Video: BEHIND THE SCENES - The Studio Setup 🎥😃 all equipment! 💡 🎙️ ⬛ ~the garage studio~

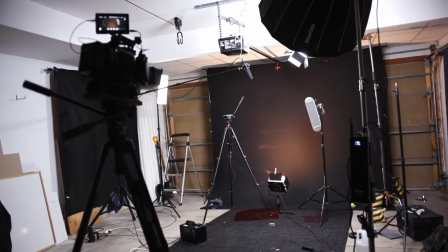hey everybody we're trying a bit of a different format today I thought I'd give you a little behind the scenes of the garage slash
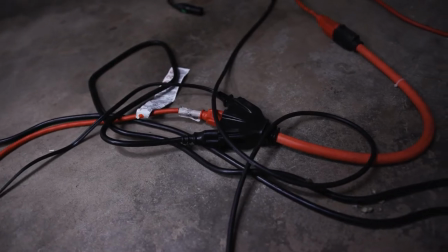studio setup that I record the nonprofit filmmaker in I'm just gonna go over all the equipment and why I have it set up the way I do sort of
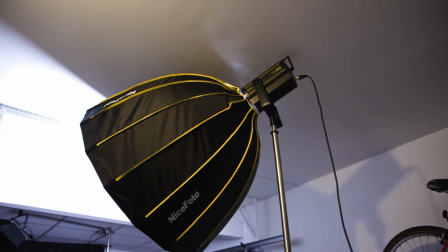department by department so let's start with lighting forgot
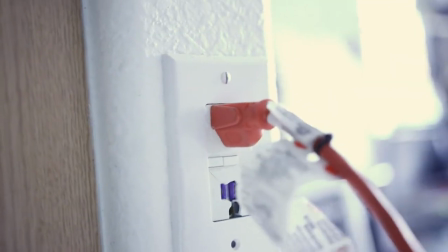to plug it in actually please ignore my janky outlet All right,
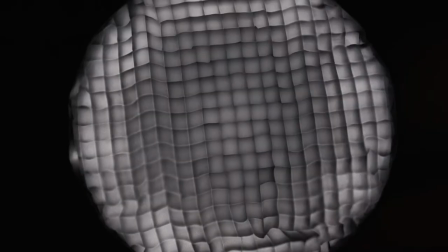so this is the Godox VL300C LED, and it's in a gridded nice photo parabolic softbox.
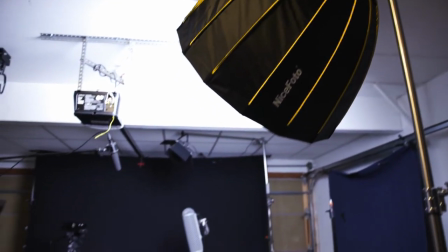It's a daylight balanced light, and it's my key light. Next is the side kicker light.
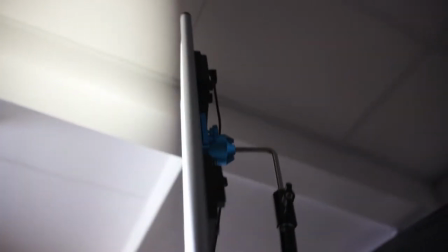It's a newer 960 LED bicolor panel set more in the 4000 Kelvin range.
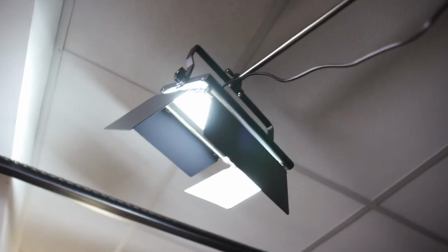Then as a hair light, I have a newer 660 LED bicolor panel up on a Matthews C-stand behind me,
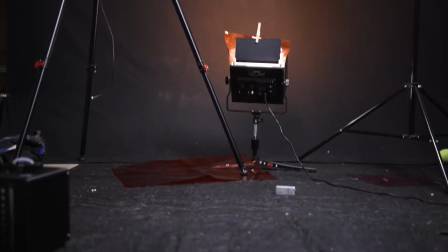and on the backdrop itself, I have the other newer 660 panel with a pair of gels on it.
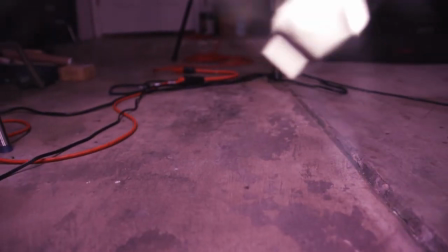It's got a quarter minus green and a quarter C2O on it to give a sort of off-red glow to the black backdrop.
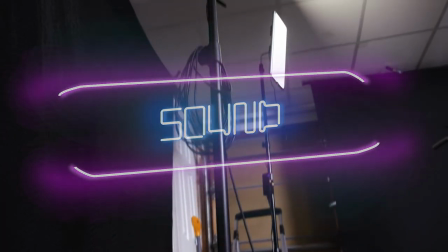Okay, let's talk about sound. So I've got this amazing Lix Pro telescoping boom stand.
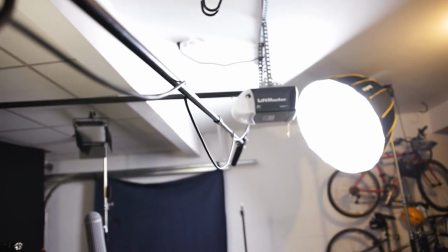Seriously, the best boom off you could ever hire. And it's got this amazing Sennheiser MKE 600 on the end that records beautiful sounding audio.
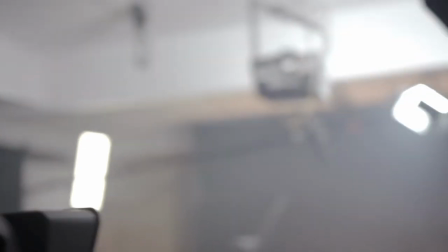And the XLR is going direct in the camera this time because the camera has amazing preamps to it and it gets really clean audio signals.
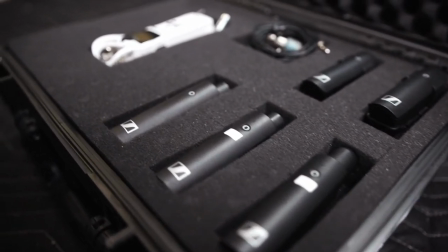Then as a backup I have this wireless XSWD kit for a lav mic.
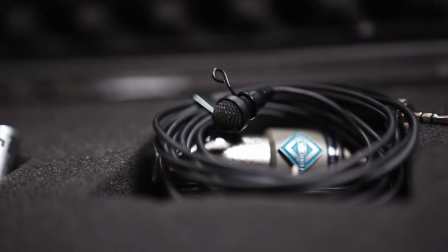So if anything goes wrong with the main audio I have the lav mic. All right next sound blankets.
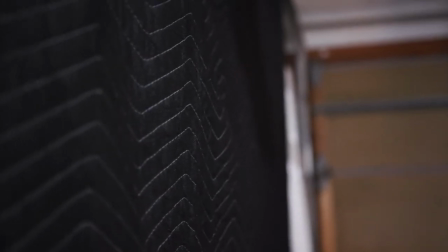Because this is a garage it's terrible for audio very slappy. So I have a sound blanket on two of the walls and one on the floor.
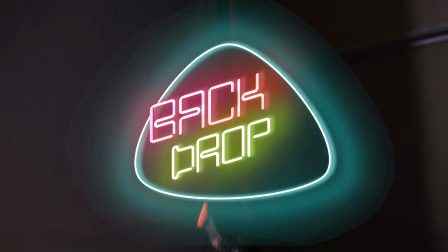All right next is the all-important backdrop.
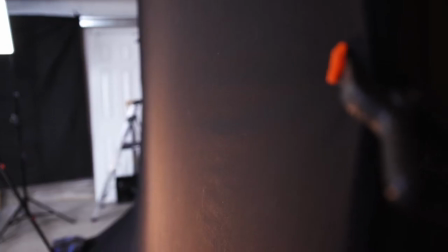It's on a newer stand with a bar going across the top and it's just a 15 foot by 10 foot cloth psych wall i
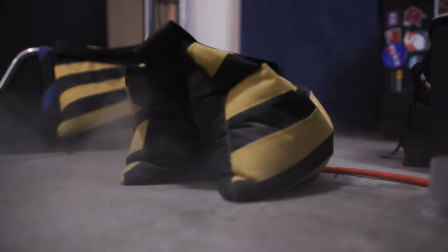always use my handy mini steamer to get all the wrinkles out of this thing before i film on it and it's stabilized by a bunch of sandbags in fact
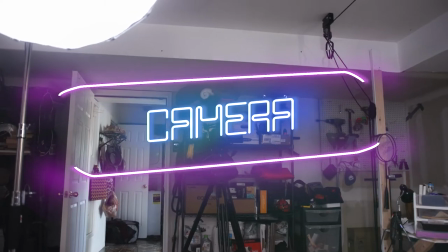a lot of the set has sandbags all right really quick about this camera because it could have its own episode honestly this is the ursa mini pro 4.6k it's
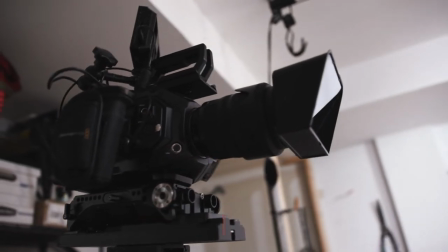an awesome cinema camera it's got the sigma 24-70 f28 lens with a mini teleprompter on it and a video assist monitor on top so I can check my focus and composition. And of course no set would be complete without a bunch of haze.
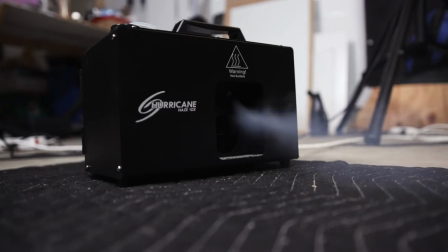I'm using a water-based haze by Chauvet and the Hurricane Hazer.
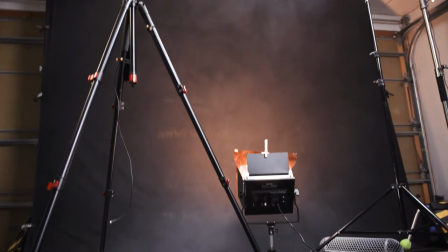It's so great and the haze lasts forever. I've been using the same bottle for 6 months, shooting like twice a week and it's still over half full.
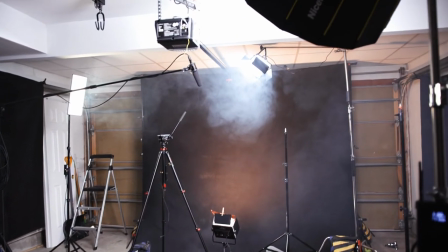Okay, so basically haze just softens and helps the lights wrap around better. It creates more depth, sort of like atmospheric distortion, you know?
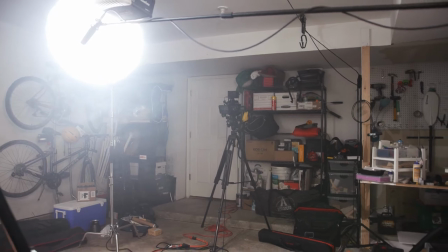Which helps bring focus to the subject and overall it's just that last 1% to get the image that much more cinematic
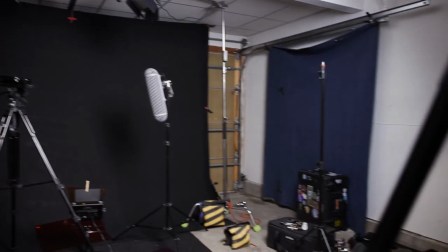Of course all this equipment means big piles of bags and cases if all I did was studio shoots I might not even need any of these,
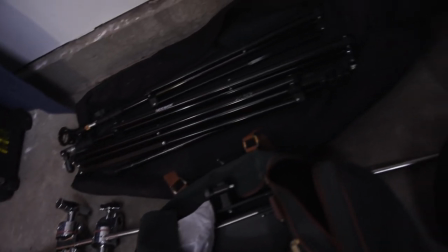but I have them all for traveling and doing shoots outside of the house, too All right.
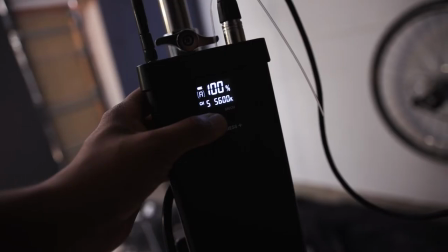Well, that's the equipment. I hope that helps I didn't get a time-lapse of the setup But I did of the takedown
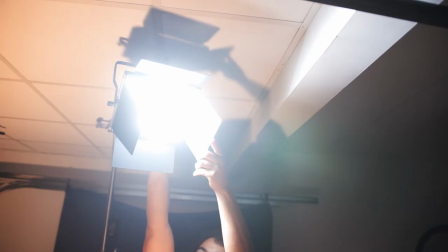which usually takes about 45 minutes to an hour So hopefully that will be informative. Enjoy!
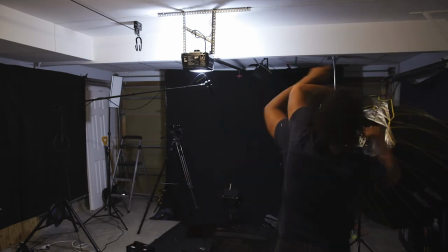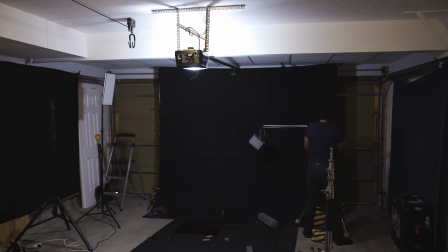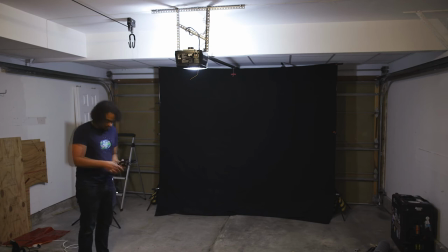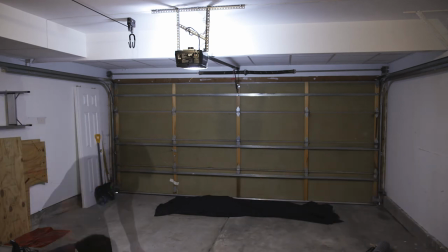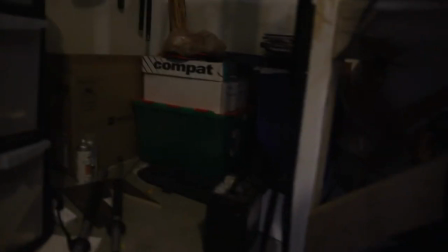And if you like this format, if you want some more BTS, let us know in the comments below and I will see you all on the next one.